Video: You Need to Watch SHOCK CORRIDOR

So now working independently again, while on one hand he had much more freedom and final cut,
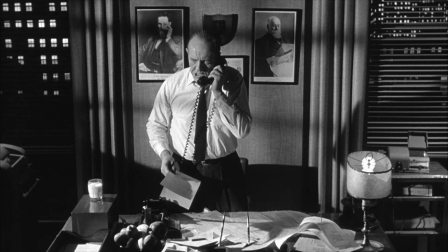(4:10)
he was given much less time and money to do it. As a matter of fact, he shot this film in only 12 days,
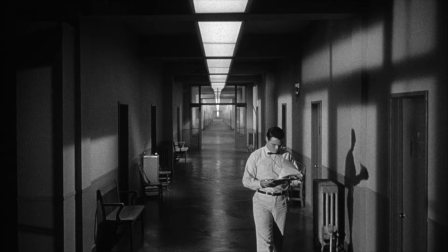(4:18)
primarily on some very simple sets made for the hospital that were visually enhanced through a few simple tricks.
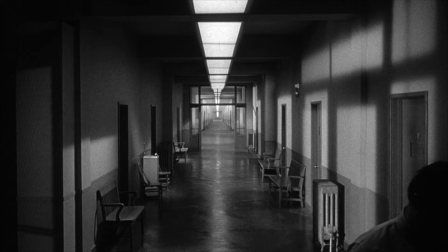(4:24)
The main hallway of the hospital was supposed to feel like it went on forever, though that obviously wasn't possible given the budget and the studio space,
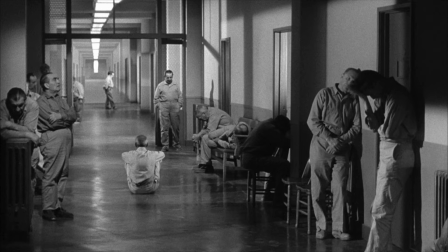(4:34)
so they instead painted a wall with a forced perspective image of the hallway,
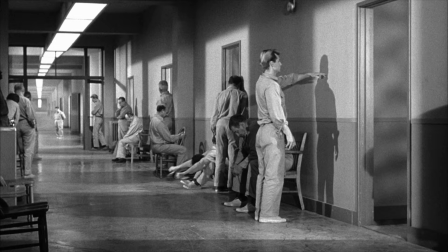(4:38)
which appeared to make the set continue much farther than it actually did.
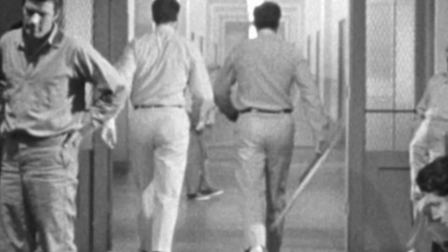(4:42)
Fuller then had a few little people move around in front of the wall in the background,
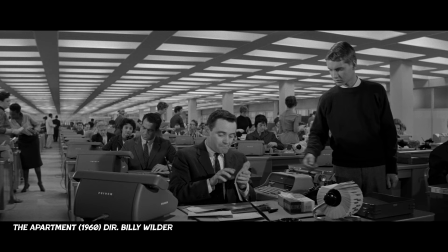(4:47)
so that at a glance it appears that the people are farther away than they really are. A
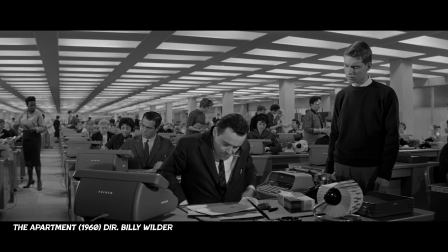(4:53)
trick Billy Wilder had actually used a few years earlier in his seemingly endless office building that he had created
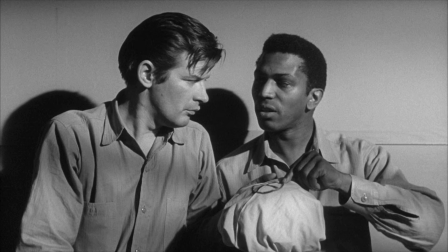(4:59)
for his film The Apartment.
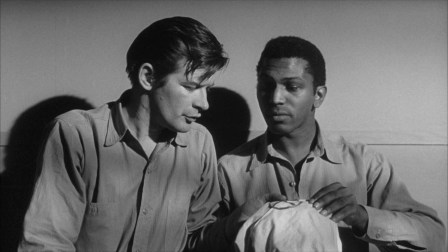(5:01)
And to fix the problem created by the boring blank hospital walls, which under normal conditions look relatively cheap and don't photograph all that well,
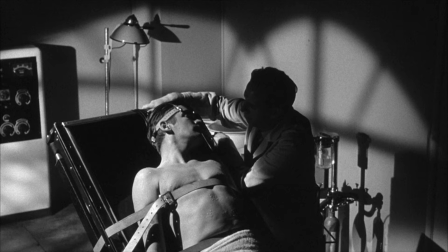(5:10)
they used heavy shadows, often created with the help of shaped metal cutouts known as cookies or gobos,
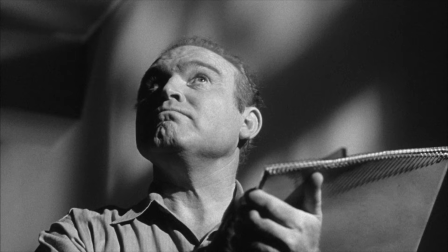(5:16)
to help break up the background and improve the visuals at a very low cost.
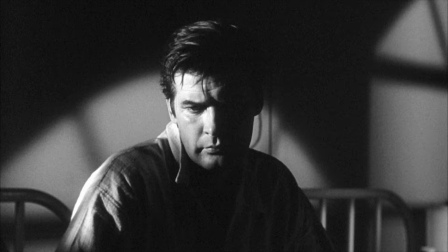(5:21)
And these shadows could then be further exaggerated to create a dreamier feel. And I should probably mention, the cinematographer on this film was none other than Stanley Cortez,
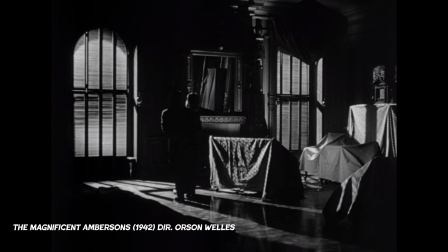(5:32)
who shot some absolutely beautiful looking films, including The Night of the Hunter, The Magnificent Ambersons, along with Fuller's next film, The Naked Kiss. Cortez created some of the most powerful images in cinema, though he was also known to be a very slow worker,
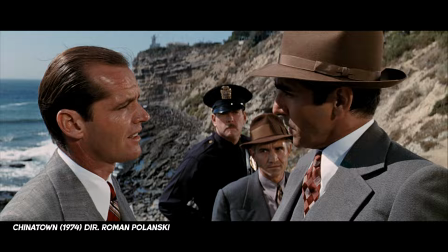(5:48)
actually getting fired off the set of The Magnificent Ambersons as well as Chinatown due to him slowing down the productions.
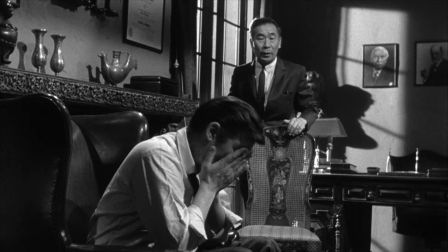(5:56)
So knowing this, it's a bit surprising to find out that he was able to do a movie this fast.
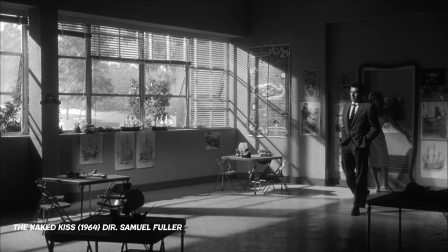(6:00)
But I guess given the low budget, he must have known that there was only so much he could do in the little time he had.
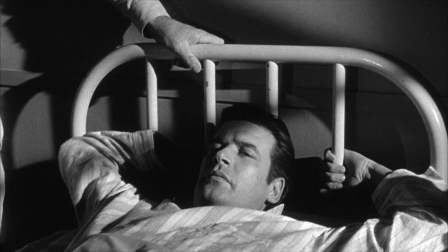(6:07)
Regardless, both of the films he made with Fuller have some absolutely breathtaking shots in them,
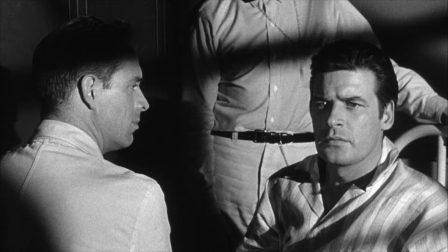(6:12)
making it clear to the viewer that the person behind the camera knew exactly what they were doing.
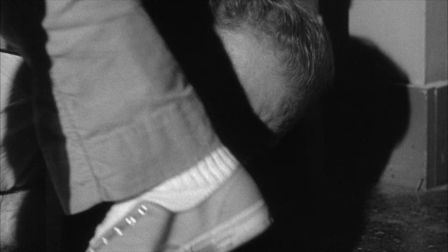(6:18)
And what Shot Quarter doesn't have in budget, it more than makes up for in style.
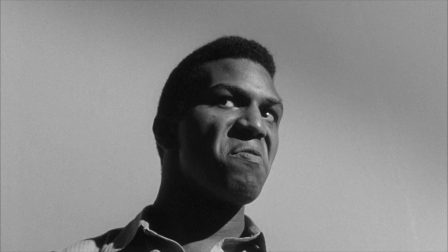(6:23)
Given the context of the film being set in a mental hospital, Fuller uses this setting as an opportunity to really manipulate the reality.
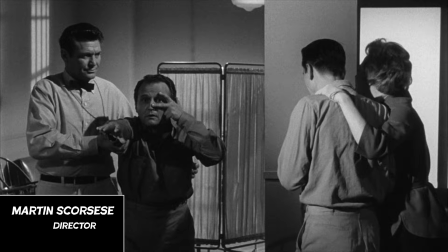(6:32)
The very nature of the compositions and the flat sets and sometimes the flat lighting adds to this psychological and emotional atmosphere, which is unbearable at times, and you wouldn't have had it with a lot of money.
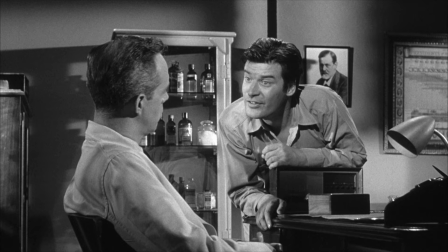(6:45)
And as you have probably noticed, the movie is by no means going for realism in terms of what actual mental illness is like.
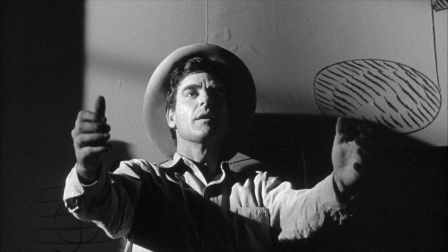(6:52)
As I said, it's instead a much more stylized look at America.
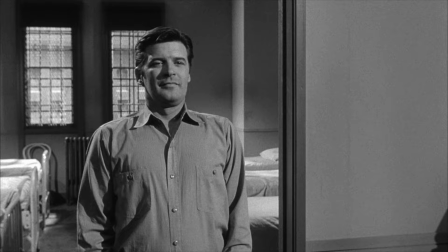(6:56)
The idea actually first originated as a script Fuller wrote back in the 1940s called Straitjacket,
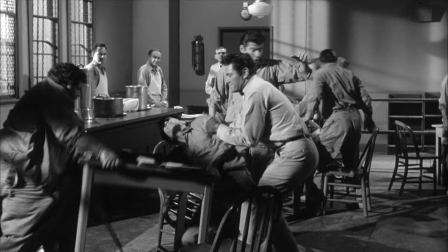(7:02)
which at that point was written as a much more straightforward look at the awful conditions in mental hospitals, with none other than Fritz Lang actually wanting to direct.
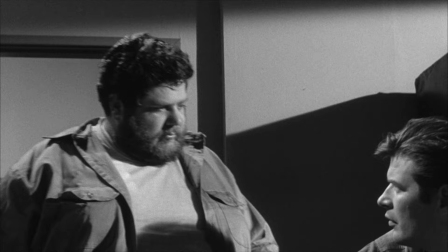(7:12)
But when that fell through, he sat on the script for over a decade, and after being inspired by writers like Samuel Beckett,
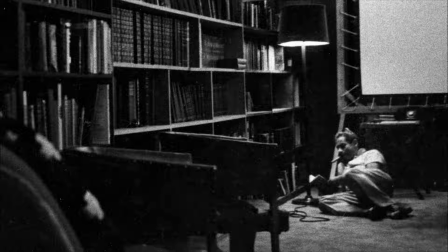(7:20)
who shaped their own reality within the theater of the absurd, and seeing the panic around him from the growing tensions of the Cold War, he turned his script into the film Shock Corridor as we see today. And though as unrealistic as many aspects of this film appear to be, its main premise does stem from real events.
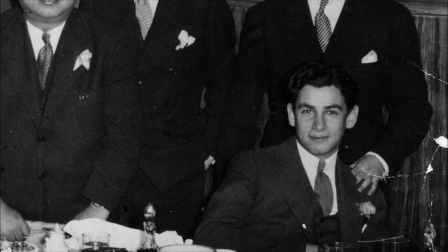(7:39)
In his autobiography, Fuller said that back when he worked for a newspaper in the 1920s and 30s,
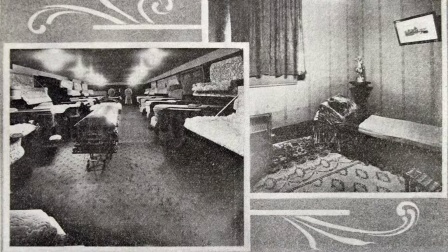(7:45)
reporters were known for doing all sorts of crazy things for a scoop, including hiding in a funeral home overnight,
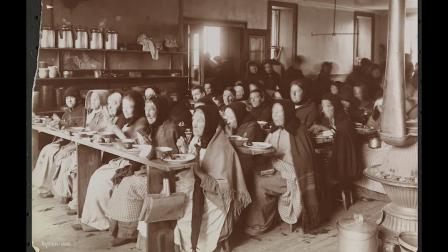(7:52)
and the basis for this film, pretending to be crazy so that they could get put in a mental hospital.
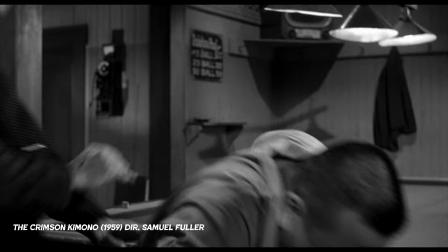(7:57)
And this is really an interesting aspect of many of Samuel Fuller's films. They always have this mix of fact and fiction.
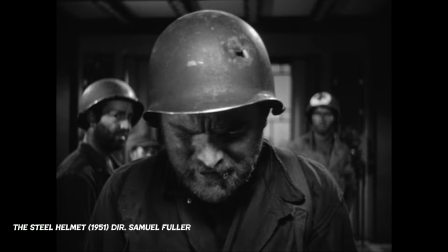(8:04)
They can be both big and over the top, while also being incredibly subtle with how they get things across.